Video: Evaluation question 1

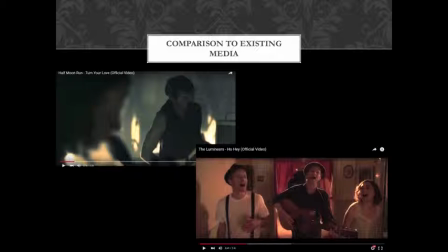(7:45)
So this does go against codes and conventions, because in the Half Moon Run video, which is the top left-hand corner for Turn Your Love, the band is introduced within the first 20 seconds of the video starting, and then similarly the Lumineers video, Ho Hey, starts off with the guitarist, and then
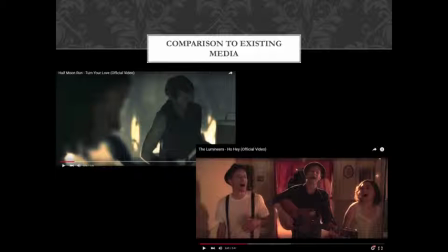(8:05)
by 40 seconds in, all three of the band members are introduced into the video.
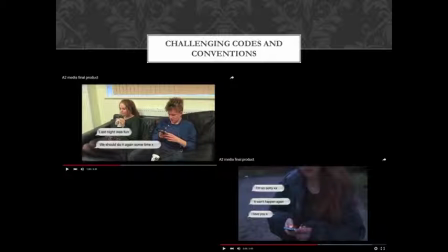(8:13)
So as well as this, another way I challenged codes and conventions was I added text that were on top of the actual video. And I only did this because
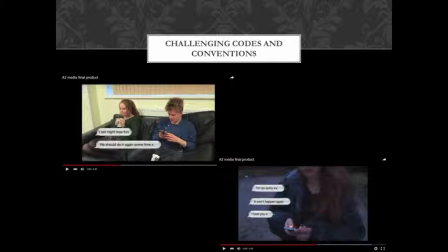(8:25)
I showed my target audience the video without these, and it was they said that it was very difficult for them to understand what was going on. So what I did was I just put some text over the top to make it easier for the target audience to understand the narrative.
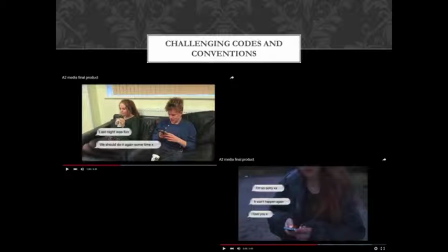(8:41)
But this does go against codes and conventions of indie folk videos, because most of them are very natural in terms of being outside, and they actually have very little modern technology. So other than, like, obviously fairy lights or being in a
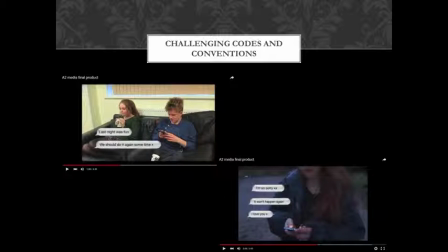(8:57)
20th, 21st century house or whatever, they don't have many phones in them, or they don't have text messages like this. But as I said, the only reason we had this was so that our narrative was easy to understand for the audience.